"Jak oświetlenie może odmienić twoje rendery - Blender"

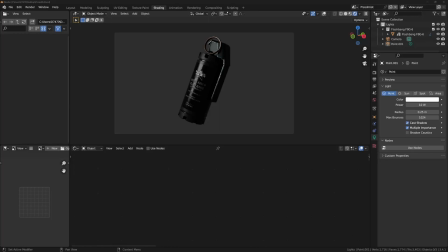Cześć! Pokażę Ci, w jaki sposób możesz wnieść swoje rendery na zupełnie nowy poziom, skupiając się nieco bardziej na oświetleniu.
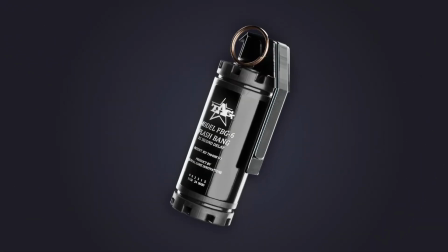Przerobimy takie coś na takie coś. Będzie wyglądało dużo ładniej i dużo bardziej profesjonalnie. A zmienimy tylko oświetlenie. Zaczynamy! No dobra, no to jesteśmy w Blenderze, mam nasz model, mam bardzo podstawową scenę,
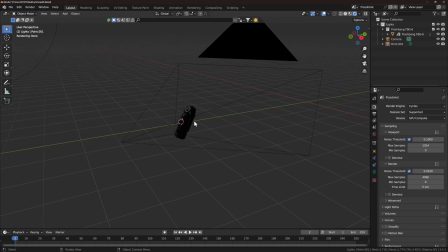po prostu jedno światło tutaj i nasz obiekt na samym środku, plus oczywiście włączony silnik renderowania Cycles.
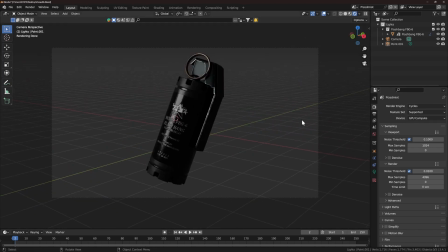Wciskam 0 na klawiaturze numerycznej, żeby przejść do widoku kamery i teraz będę chciał sprawić, żeby ten obiekt wyglądał dużo ładniej, kompletnie nie dotykając tego obiektu. Zajmiemy się tylko światłem. Na przykładzie takiego lewitującego obiektu, jeżeli po prostu masz jakiś obiekt, który chcesz ładnie wyrenderować, możemy zastosować technikę,
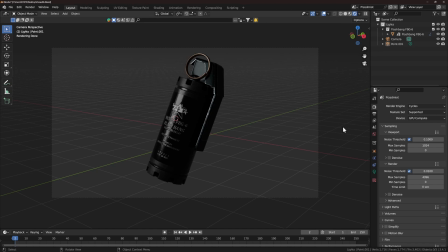która się nazywa 3-point lighting, czyli ustawiamy 3 światła, które będą oświetlały nasz obiekt na samym środku. Na samym początku, zanim zaczniemy cokolwiek robić, polecam wejść w zakładkę shading i dostosować sobie interfejs tak, żeby później nam się przyjemniej pracowało.
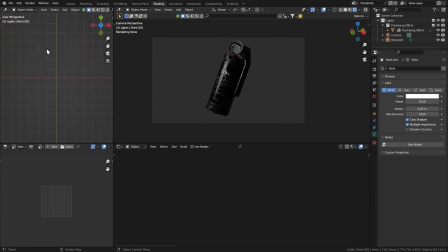Ja zazwyczaj rozciągam sobie ten panel z lewej strony i zmieniam tutaj na 3D viewport. Wciskam 0 na klawiaturze numerycznej, żeby przejść do widoku kamery.
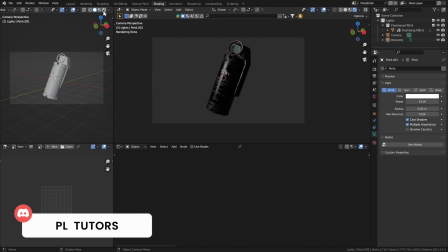Teraz lecę tutaj w prawo, scrollując kulką w myszce i wybieram Rendered. Dzięki temu mamy widoczny nasz wyrenderowany obiekt.
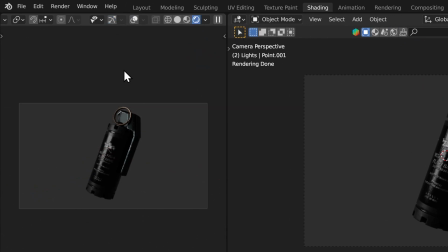I teraz wyłączam to i wyłączam to. Teraz nic nam nie przeszkadza i mamy widoczny tylko i wyłącznie nasz render.
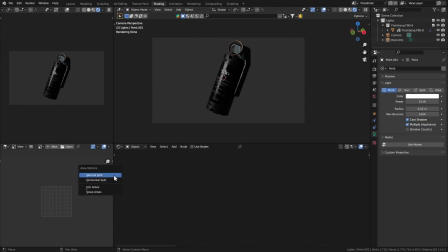Jeszcze na samym dole mogę kliknąć prawym przyciskiem myszy tutaj i wybrać Join Areas. Przeciągnę tutaj w lewo, klikam lewym przyciskiem myszy i teraz mamy bardzo ładnie ułożony interfejs, więc możemy zacząć tworzyć nasze oświetlenie.
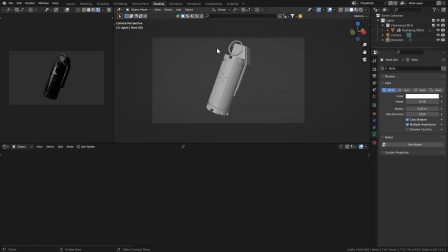Na samym początku zmienię ten widok u góry na Solid, żeby tutaj mi nie renderowało, podgląd mam i tak tutaj, więc wszystko widzę.
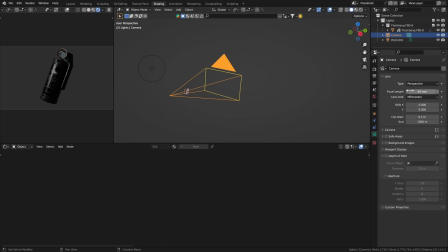Wybierzmy sobie może kamerę i ustawmy focal length tutaj na coś większego, na przykład 100.
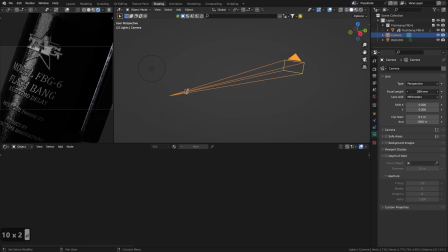Im więcej tutaj wpiszę, tym większy jakby zoom będziemy mieć i tym bardziej płaski nasz obiekt się będzie wydawał. Czasami to plus, czasami to minus. W tym przypadku według mnie to będzie plus, więc ustawię tutaj na 100.
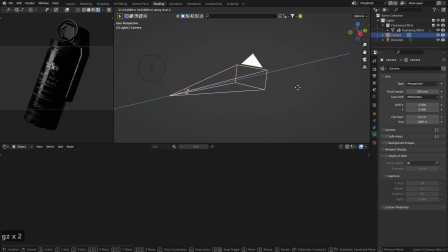Teraz wcisnę G, Z, Z i odsunę kamerę troszkę do tyłu. Teraz będzie lepiej się prezentowało. Na razie mamy tutaj tylko jedno światło i jednym światłem za dużo zazwyczaj nie oświetlimy, więc to światło po prostu usunę, wciskając X, Delete.
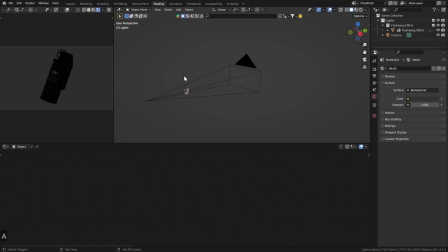Teraz jest całkowicie czarno, ale zaraz to naprawimy. Wciskam Shift A, wchodzę w Light i wybieram Area.
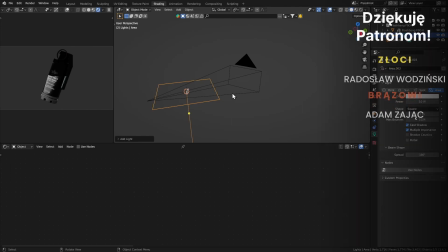To jest takie kwadratowe światło, które będzie oświetlało naszą scenę. Teraz wciskam R, X, 90, obróciłem o 90 stopni.
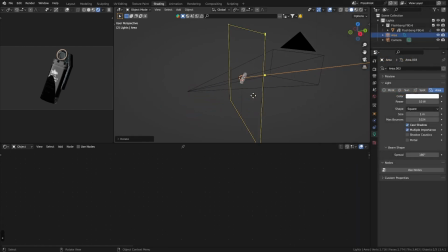Wcisnę kropkę na klawiaturze numerycznej, żeby podjechać do tego obiektu. G, Z i mogę zacząć obracać i przesuwać to światło, dopasowując dowolnie, w którym miejscu chcę, aby stało. I teraz właśnie wchodzi ta nowa technika. Chciałbym ustawić 3 światła i każde z nich będzie pełniło konkretną rolę.
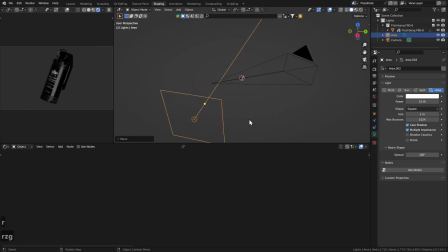To światło, które teraz ustawiam, będzie takim wypełnieniem, żeby po prostu było coś widać na naszym obiekcie. Jeżeli usunę światło, to widzisz, że jest całkowicie czarno. Jeżeli dodam to światło, to mamy lekkie wypełnienie. Już widać, jak ten obiekt wygląda. I o to nam w sumie chodzi.
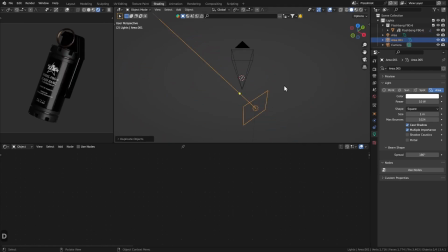Na razie nie będę bardziej się tym bawił, tylko zduplikuję Shift D i znowu G, Shift Z, żeby przesunąć tutaj i obracam. I teraz istotne jest to, żeby to światło ustawić z tyłu. Widzisz, jak jestem na boku, to jest lekko widoczne, ale jak ustawię to za naszym obiektem,
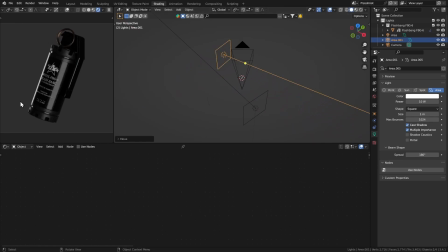to dostajemy bardzo ładne podświetlenie tutaj z tej strony. Czasami nawet będzie przydatne wejście tutaj w ustawienia z prawej strony, w ustawienia światła i zmiana shape ze square na prostokąt.
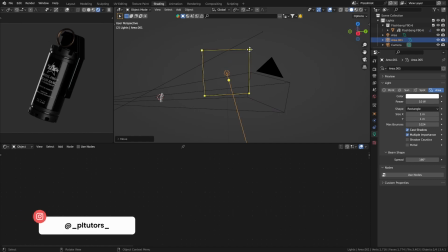Jeżeli ustawimy prostokąt, to dalej nie będziemy mieli faktycznie prostokątu, ale będę mógł kliknąć tutaj lewym przyciskiem myszy i zmienić kształt tego światła.
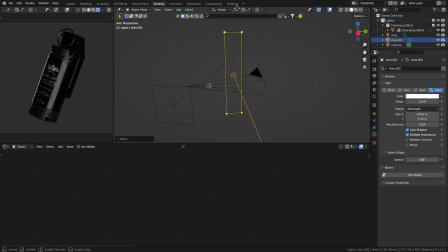Więc ustawię, żeby było długie i cienkie, coś takiego. I teraz będę mógł znowu zacząć obracać i przesuwać tutaj. Teraz, tak jak widzisz, mamy podświetlenie z tej strony. Te światła zazwyczaj powinny być mocniejsze niż to światło wypełniające na samym środku, więc wejdę tutaj w Power i wpiszę na przykład 30.
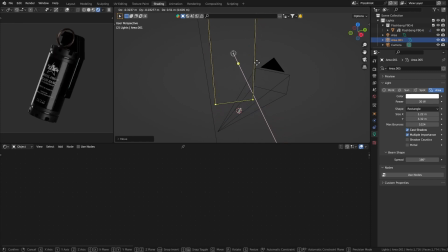Teraz wygląda to zdecydowanie lepiej. Może jeszcze troszkę podjadę do góry i teraz wygląda naprawdę fajnie. No dobra, czas na kolejne światło.
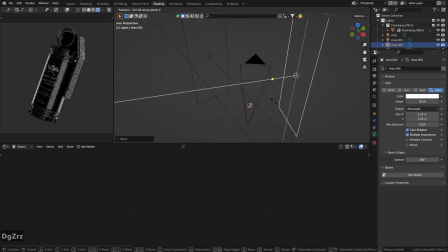Wciskam Shift D, przeciągam w bok i tutaj również to światło będzie nie tyle podświetlało, nie tak bardzo podświetlało jak to, chociaż oczywiście możemy je ustawić w ten sposób, żeby tutaj również podkreślało nasz kształt,
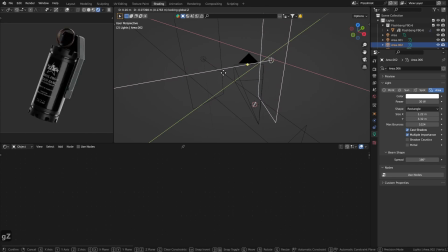albo przeciągnąć troszkę dalej, żeby oświetliło nieco więcej. To już w sumie zależy od tego, jak byś chciał, żeby twój obiekt wyglądał. Mi się zdaje, że w tym przypadku powinienem lekko wyciągnąć do przodu, żeby tutaj ten obszar nie był całkowicie czarny, tylko żeby jednak wypełnił się tym światłem.
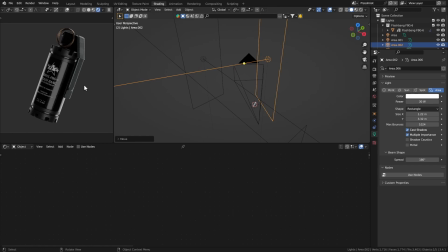No i teraz wygląda to zdecydowanie ładniej, a poprawiliśmy tylko i wyłącznie światło. Jest jeszcze parę trików, które możemy zastosować. Na przykład przejdźmy do pierwszej ikonki tutaj, zlećmy na sam dół i tutaj powinien być panel Color Management.
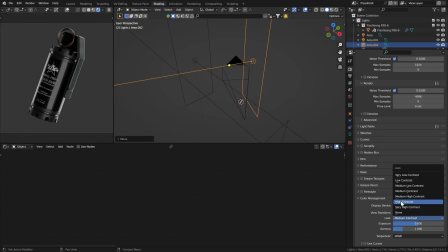W tym miejscu możemy ustawić, jaki kontrast chcemy mieć na naszym obrazie. Domyślnie jest ustawiony medium kontrast, ale możemy pójść niżej w kontraście, żeby wszystko było bardziej takie rozmyte, powiedzmy, i możemy pójść dużo wyżej w kontraście.
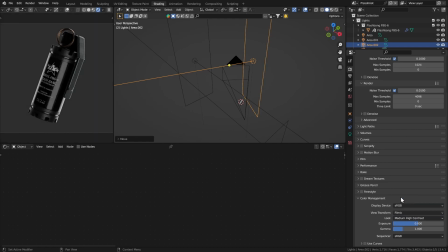Będą bardzo mocno szczegóły podkreślone. Ja zazwyczaj ustawiam na jakiś medium high contrast, żeby nie przesadzić z tym, ale żeby jednak dostać troszkę tego efektu.
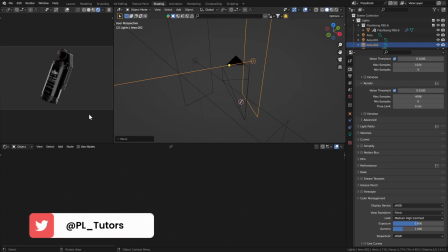No i jeszcze chciałbym Ci pokazać tło. Aktualnie to tło jest dosyć nudne, przez co również sprawia, że nasz obiekt jest trochę brzydszy.
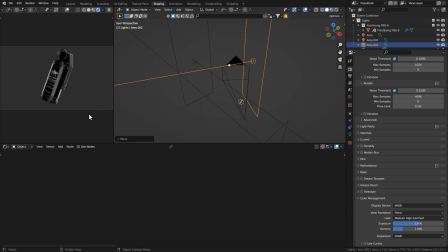W sensie sam odbiór tego obiektu jest słabszy, dlatego że jest pokazany po prostu na szarym, jednolitym tle. I to również możemy bardzo szybko poprawić, wchodząc tutaj w panelu node'ów do świata. Gdy wybiorę opcję świat, dostaniemy możliwość zmiany koloru tła.
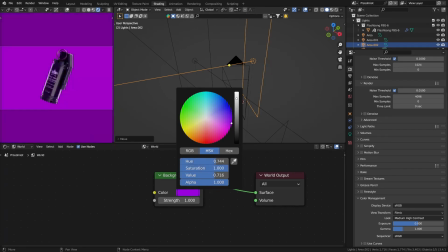No, to jest wszystko fajnie, tylko zauważ, że wszystkie opcje, które tutaj są, to jest tylko jeden kolor.
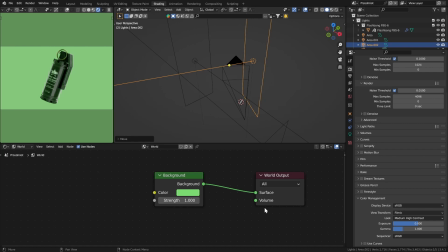Nic więcej, tylko jeden kolor. A ja bym chciał to tło nieco urozmaicić, więc wciskam Ctrl Z i teraz zaczynają się czary.
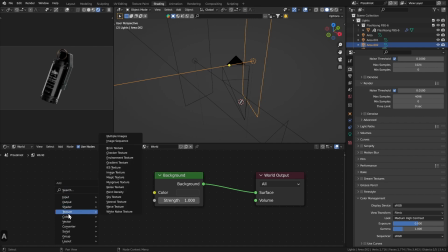Wciskam Shift A, żeby przejść do menu dodawania node'ów, wejdę w Texture i wybiorę teksturę Gradient Texture.
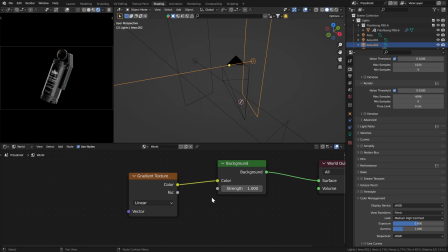Tą teksturę, teraz kolor, podłączę do kolor tutaj. No i nie za bardzo to wygląda, bo dostaliśmy kompletną ciemność. Niezbyt fajnie. Ale gdy teraz wcisnę Ctrl T, jeżeli mam włączony dodatek Node Wrangler, jeżeli nie, to przejdź w Edit,
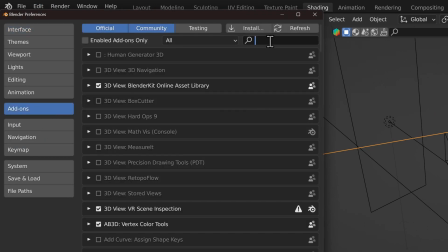Preferences, w tym miejscu Add-ons i tutaj wpisz Node i zaznacz Node Wrangler.
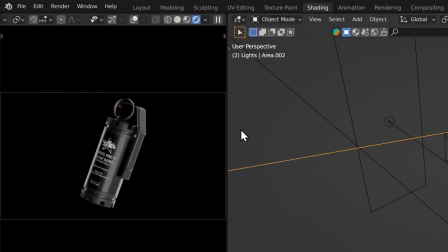Później zamykamy okno i możemy wrócić do naszej pracy.
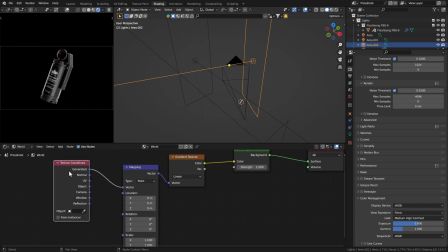Jeżeli teraz tak mamy ustawione nody, to będziemy mogli z tego Texture Coordinate wyciągnąć wartość Window i podłączyć do Vector.
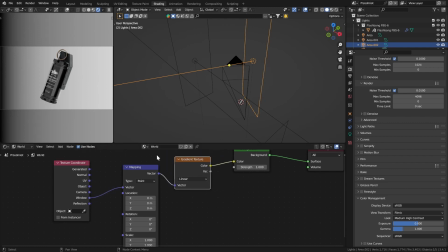Dzięki temu tą teksturę gradient będziemy nakładać tutaj w nasze tło.
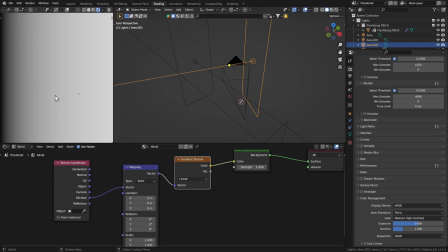Niezależnie od tego, gdzie się popatrzymy, zawsze będziemy mieli tło z tej tekstury.
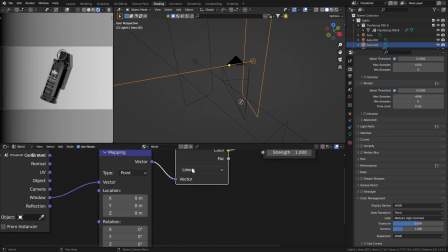Znowu wcisnę 0 na klawiaturze numerycznej, żeby przejść do naszego obiektu. I teraz zmienimy gradient texture z linear na spherical.
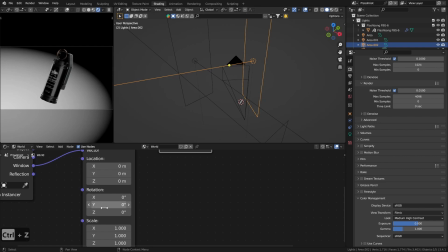Dzięki temu dostaniemy taki gradient radialny. I teraz tutaj wartościami location, rotation i scale będziemy mogli dopasować to, jak wygląda ten gradient z tyłu.
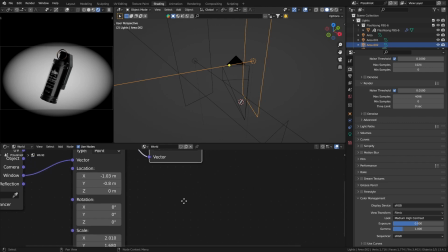No dobrze, troszkę poprzeciągałem tymi ustawieniami i dostaliśmy coś takiego. To tło nie wygląda zbyt ładnie, ale to już jest bardzo dobra podstawa do bardzo ładnego tła. Wystarczy, że wciśniemy Shift A, wejdziemy w Converter i wybierzemy Color Ramp.
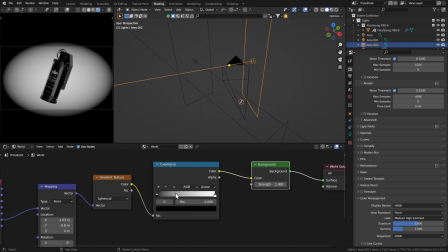Włączymy to pomiędzy Gradient Texture i samego node'a Background. I teraz tutaj tymi suwaczkami będziemy mogli ustawić kolory tego tła tutaj.
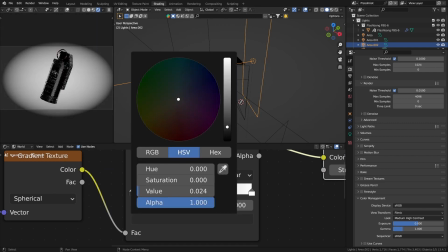Więc troszkę rozjaśnię ten czarny kolor i dodam troszeczkę niebieskiego. Żeby nie było całkowicie szare, tylko troszeczkę leciutko niebieskie.
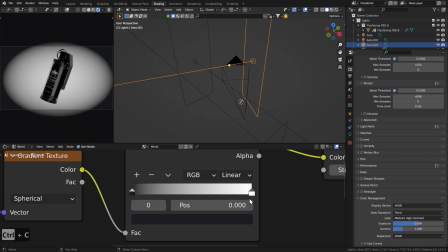Wciskam Ctrl C, żeby skopiować ten kolor, klikam na suwak z prawej strony, Ctrl V, żeby wkleić.
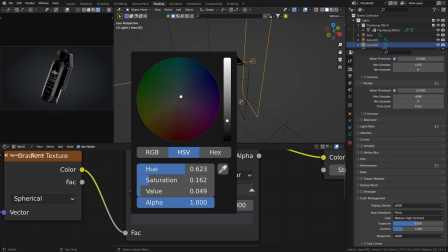Wchodzę znowu w kolor i lekko rozjaśniam środek. Dzięki temu dostaniemy bardzo przyjemny gradient na samym środku. I samo to już sprawi, że nasz obiekt będzie wyglądał dużo, dużo przyjemniej niż na zwykłym, szarym, jednolitym tle.
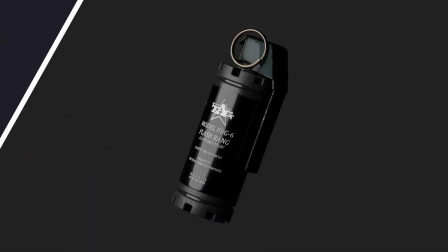Czyli podsumowując, z takiego renderu zrobiliśmy taki render. No chyba przyznasz, że jest dużo, dużo lepszy.
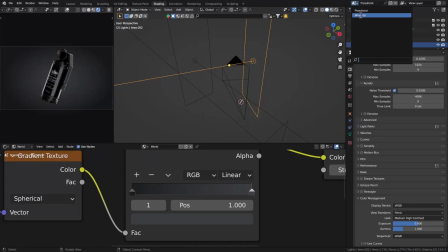Ale to jeszcze nie wszystko w tym filmie. Przygotowałem również drugą scenę takiego wnętrza.
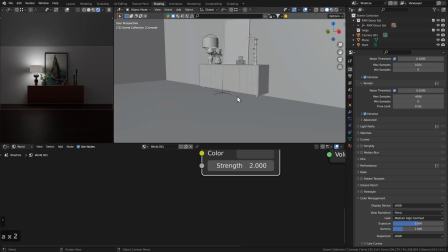Nie wygląda to teraz zbyt przyjemnie, ale zaraz wszystko naprawimy. W przypadku tej sceny, jak i poprzedniej, wszystkie obiekty, które brałem, brałem z dodatku Blender Kit, w którym możemy sobie wyszukać po prostu dowolne obiekty i wrzucić je za darmo do naszej sceny w Blenderze.
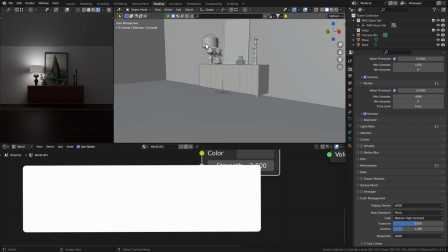Jeżeli jeszcze nie wiesz, co to jest Blender Kit, to odsyłam Ciebie do filmu w opisie lub w karcie z prawej u góry.